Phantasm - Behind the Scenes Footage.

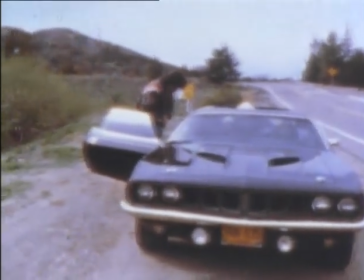That's a beauty. And, you know, I remember driving that back from the Dunsmuir house, and it was raining and the sunroof leaked.
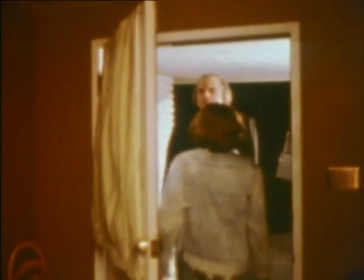Oh, my God, we were just soaked. Well, this is one of the big quandaries we reached in making this film.
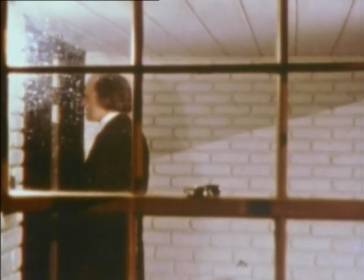One of the obstacles is this scene called for Angus to surprise Mike at the door,
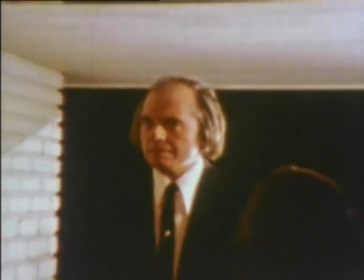grab him by the throat, hoist him in the air, and carry him 20, 25 feet over and hurl him into the hearse.
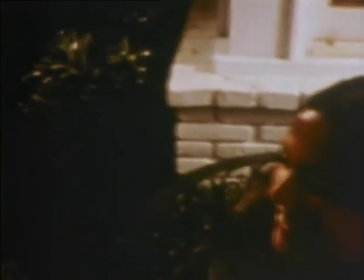Well, that kid weighed at least 115 pounds, 120 pounds,
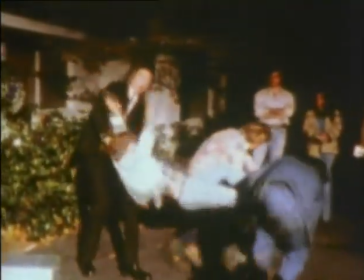and there's just no way Angus could hold him at arm's length. so enter the camera dolly
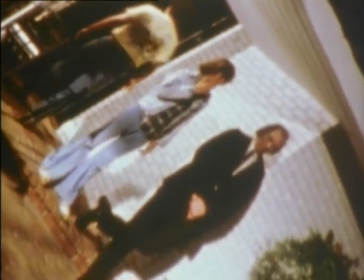and we hand held the camera and used the camera dolly to carry Mike out
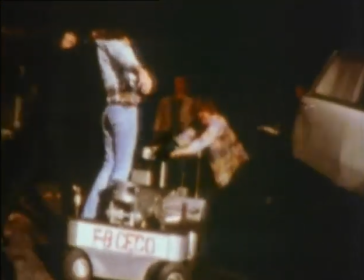and it worked just it looked great, it really did took a little bit of choreography and it turned out great,
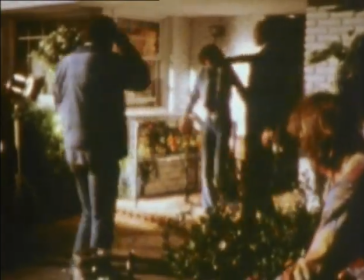I mean it looked really good it looked just like he was just being lifted right up you know with a lot of strength
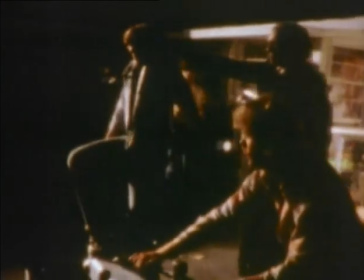throw that kid in there
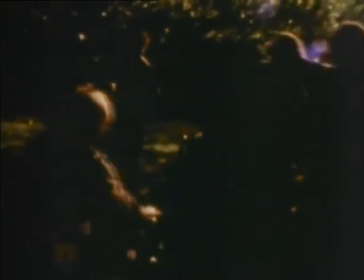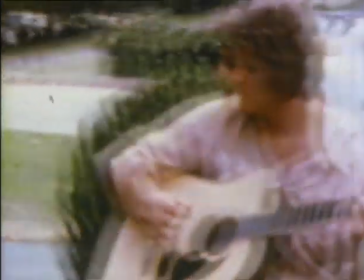Well, this was a fun day. This was, Bill had just written, or, you know, what he had of sitting here till midnight.
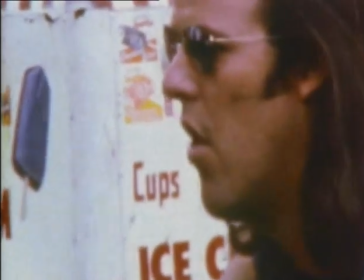I think he had done it the night before, and we had to do that sequence with the guitars,
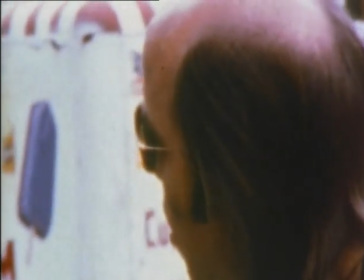and we sat down about an hour before we filmed it, as I recall, put this thing together,
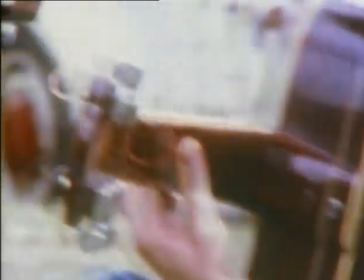and we added this little rock and roll sequence at the end to kind of give it an ending, but that was a lot of fun.
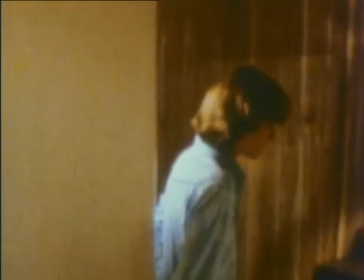Yeah, I love that song. And it's in the supplementary materials, I believe, also.
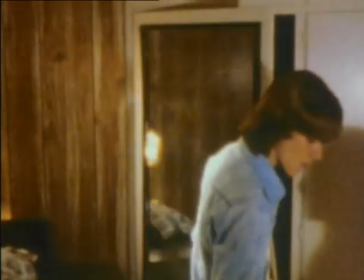Well, this was the big finale of the film, and obviously one of the real successful moments of Phantasm,
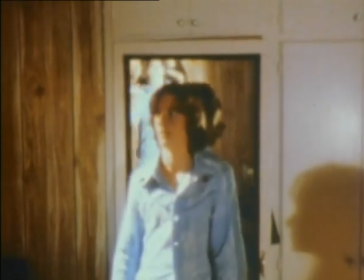which is the fact that Mike cannot escape the tall man or his creatures.
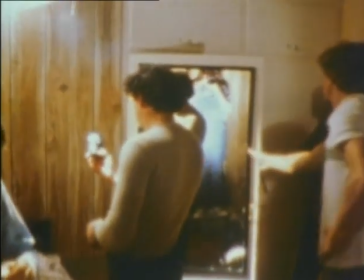That's what's so frightening about the film, Don, is he's everywhere. I mean, you can't go anywhere where he's not.
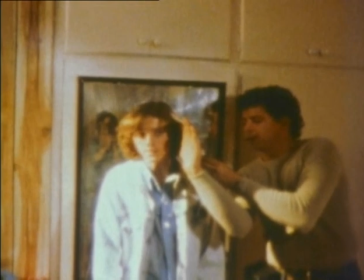He's kind of omnipresent in that way. He's really an awesome character.
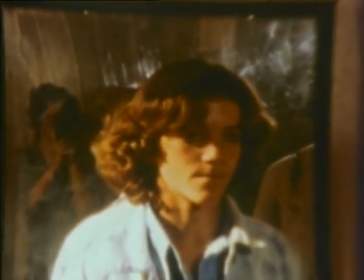Well, even though it had overtones of sci-fi, basically the tall man is the embodiment of death, and you cannot escape it.
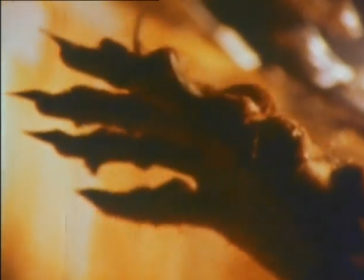Here's our dwarf creature getting ready for his big scene.
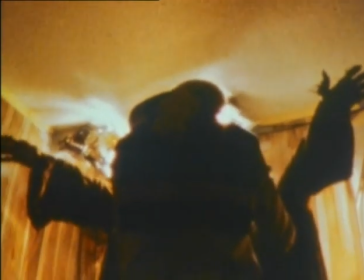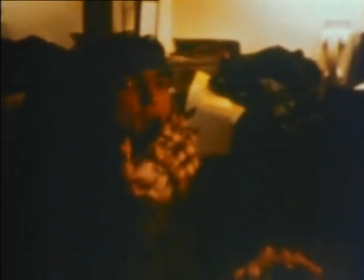John Zampano, one of the grips, played the dwarf, and we had his hands made up.
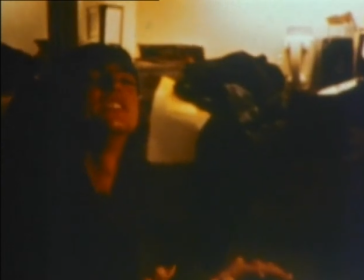These scenes where you show people smoking and makeup, That's great.
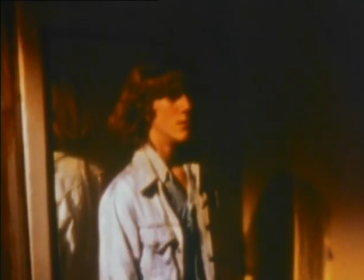When I had the knife in me, it was really funny because there's, I think, a still of me having coffee with the knife coming out of mine.
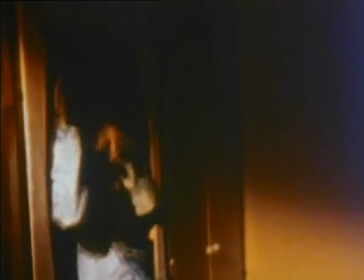Right, that's great. A lot of blood around. It looks funny. Well, Mike was a real trooper.
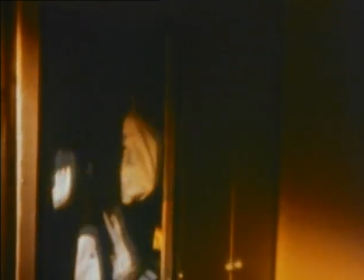We had five of these mirrored glasses, and he broke through all of them pretty savagely.
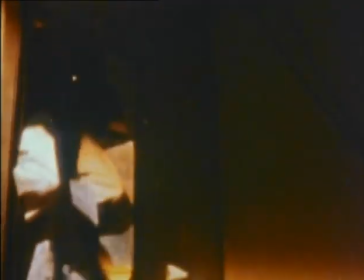The effect was great. Well, Reg, it's been great looking at these home movies with you. Sure has.
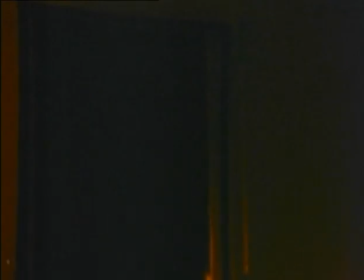We'll have to do this again sometime. You bet, Don.